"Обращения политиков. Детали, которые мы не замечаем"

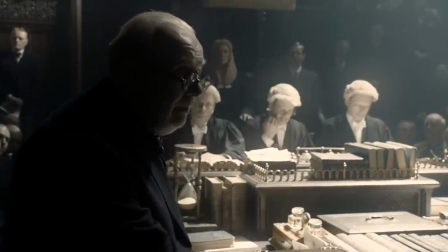8:10 Таким языком тела пользовались многие политики в военное время, когда нужно показать себя сильным и решительным, способным вести людей за собой.
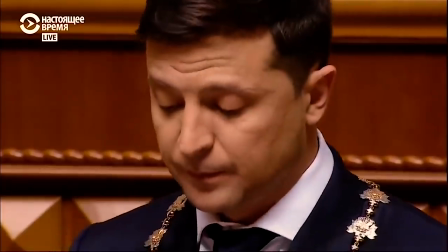8:20 Командный голос должен вырабатывать громче.
В целом, политики всегда стараются четко произносить свою речь, расставлять акценты,
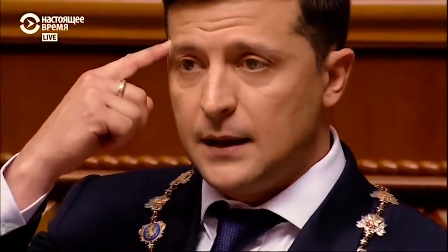8:29 активно использовать жестикуляцию для повышения своей убедительности, при этом не проявлять лишних эмоций и не суетиться.
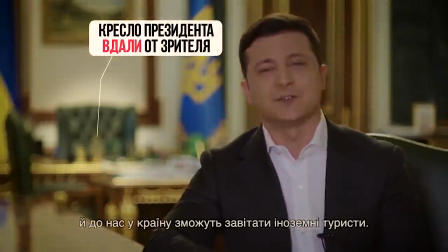8:41 Однако иногда перед политиками стоит иная задача – показать себя простыми, живыми людьми, близкими и понятными аудитории.
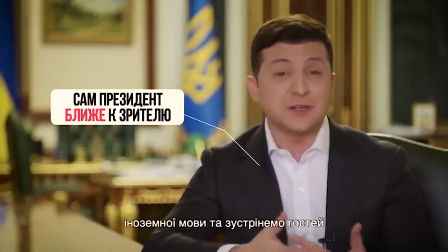8:48 В этих случаях они активнее проявляют эмоции и жестикуляцию, говорят более неофициальным языком.
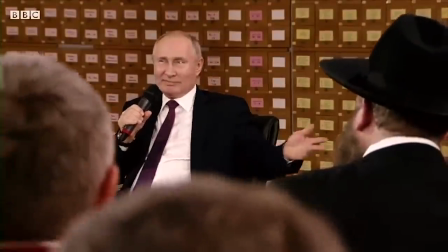8:54 У евреев проблемы с финансами. Это только в Крыму это возможно.
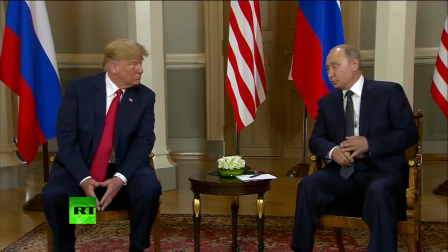8:59 Бывает, что политик пытается вести себя уверенно, но его все же выдают определенные сигналы.
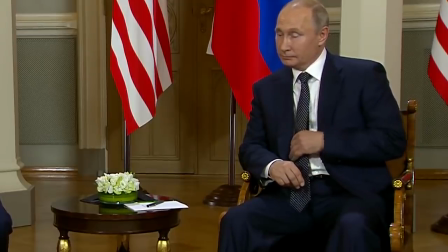9:04 Например, когда он делает много движений, люди интуитивно подмечают волнение и нервозность.
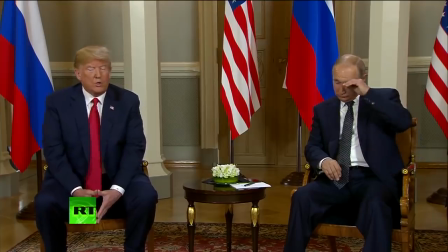9:09 Прошу вас отнестись к этому с пониманием.
Даже те, кто никогда не изучал невербальную коммуникацию, чувствуют, что что-то не так.
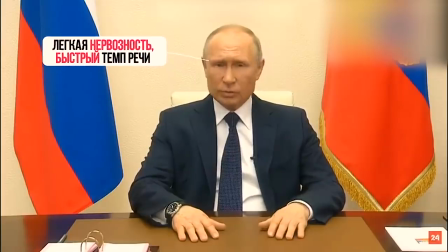9:17 Например, здесь Путин словно немного нервничает, темп речи довольно быстрый, активная жестикуляция.
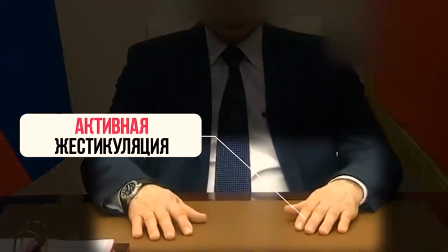9:22 Он держит руки на виду, что должно формировать доверие, но мы видим, что его пальцы постоянно подергиваются, создавая ощущение нервозности.
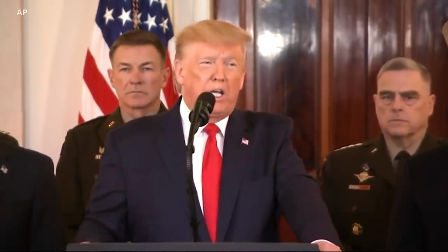9:30 Однако смотреть заготовленное обращение политика и искать в отдельно взятых сигналах точные ответы,
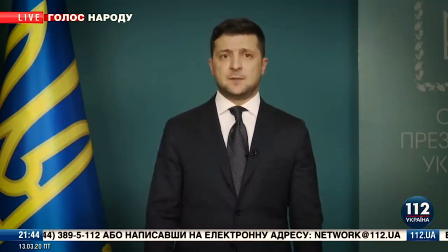9:36 что именно сказано неискренне, практически бесполезно.
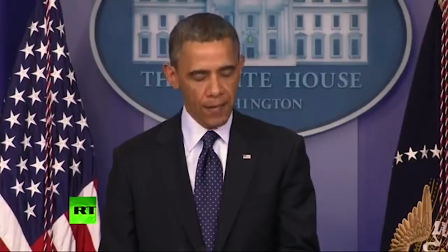9:39 Скорее всего, такие непроизвольные жесты и мимика – реакция на внутренние стимулы, то есть о том, что подумал человек, а не внешние.
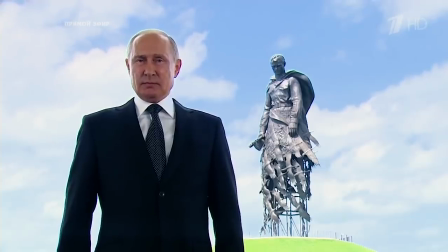9:48 А какие именно эти стимулы, что волнует политика или любого другого человека в подобном формате, в конкретный момент, связано ли это с произносимыми словами или нет, мы можем только догадываться.
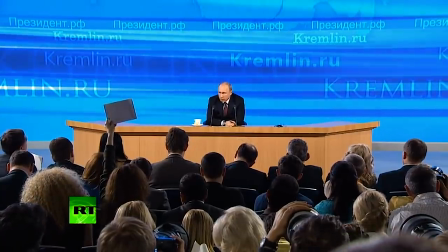9:59 Для сравнения рассмотрим ситуации, когда есть внешний стимул в виде вопроса или претензии.
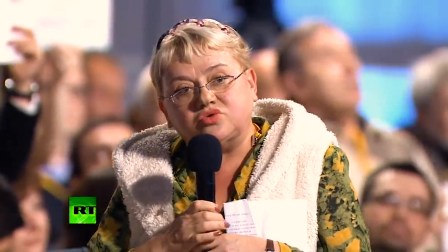10:05 По Конституции недра принадлежат народу. И нефть, и газ, и все ископаемые.
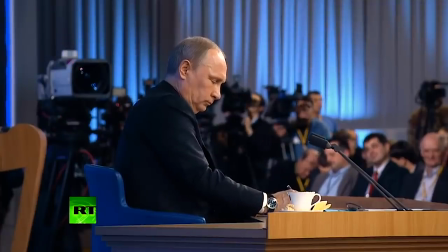10:10 Давайте вернем все-таки, национализируем это все. Без всяких прокладок вот этих олигархических.
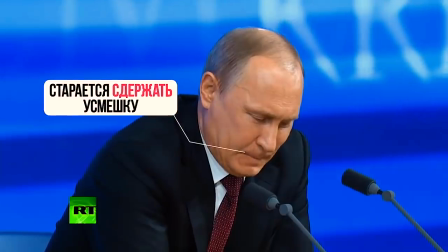10:15 Например, здесь видно, как Путин старается сдержать усмешку, маскирует ее сжиманием губ. Но возникает ощущение, что он немного в шоке от дерзости женщины. Он старается ее осадить.
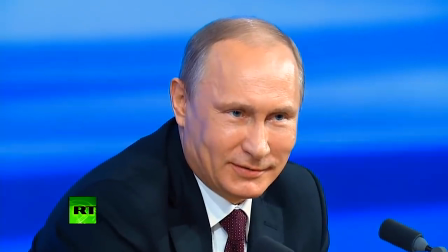10:26 Кто руководит пресс-конференцией, вы или а я? А как хотите, главное, чтобы польза была.
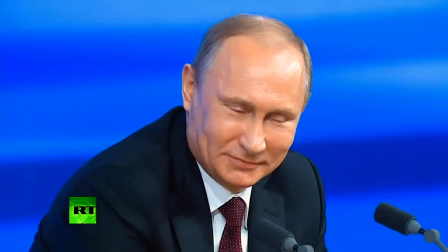10:31 Я хочу, чтобы вы закончили свой вопрос. Хорошо.
Затем снова сдерживает ироническую улыбку.
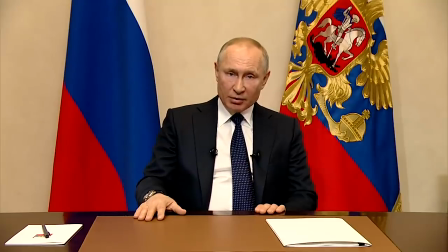10:37 Подобные сигналы мы вряд ли сможем заметить на заготовленных видеообращениях и выступлениях с речью. Чтобы они появились, нужны острые вопросы, желательно внезапные, к которым человек не готов.
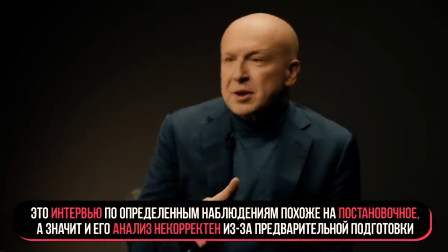10:48 Однако есть мнение, что некоторые политики целенаправленно ограждают себя от таких ситуаций в принципе,
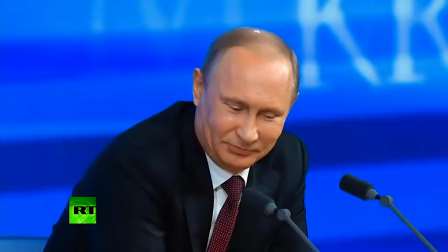10:53 что существенно снижает наши возможности для анализа. Но невербальное поведение и мимика – это только часть общей картины.
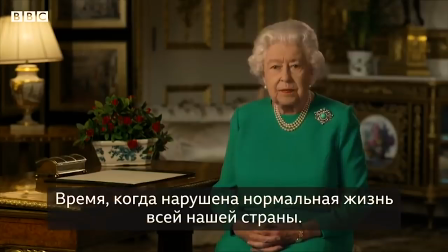11:02 В случае официальных обращений продумывается также окружающая обстановка вплоть до деталей, чтобы создать нужное впечатление.
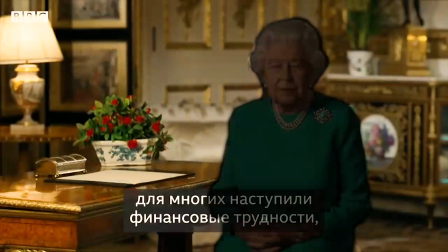11:09 Цвета и материалы антуража, музыка, окружающие предметы, сама речь, политика – все это влияет на зрителя определенным образом.
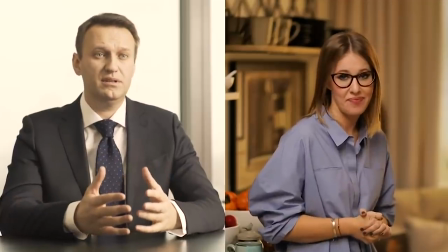11:18 Для примера рассмотрим обращение двух кандидатов в президенты к избирателям. Итак, первое обращение.
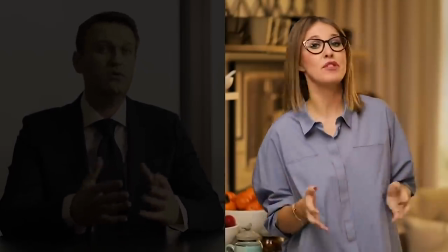11:25 Задумайтесь, что хочет донести до аудитории спикер и какие средства используют для этого.
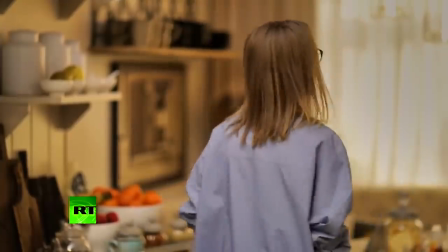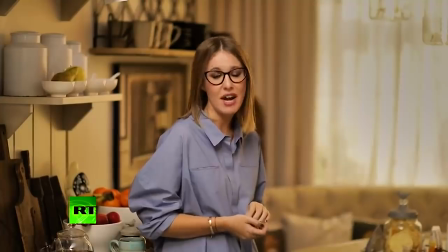11:36 Меня зовут Ксения Собчак. Мне 36 лет.
Собчак демонстрирует подачу себя как обычного человека среднего достатка.
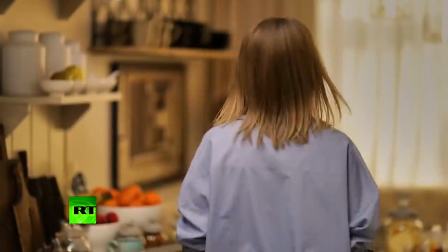11:43 Это видно потому, как она сама включает камеру в начале, по ее внешнему виду.
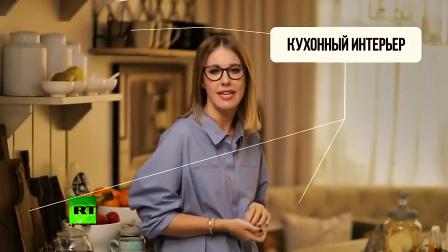11:48 Скромная рубашка с небрежно закатанными рукавами. Она находится на кухне, как бы создавая простой житейский образ, близкий любой домохозяйке.
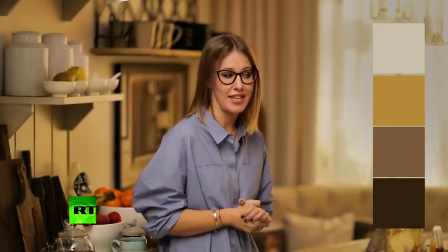11:56 Теплые и светлые тона формируют спокойное положительное настроение. Вся обстановка показывает домашнюю атмосферу и уют.
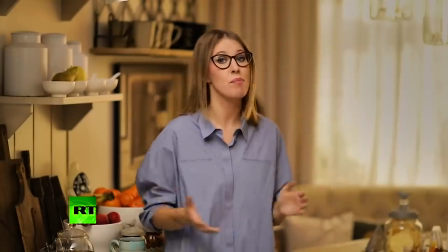12:03 Видимо, это была попытка отстроиться от других кандидатов, о которых она говорит, зажравшихся политиков, которые годами сидят у власти, оторваны от обычных людей.
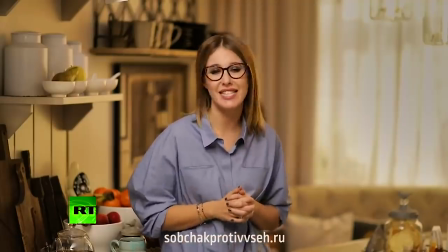12:12 Но в этом чудесном кухонном образе кандидата от народа есть недостаток. Заметили какой?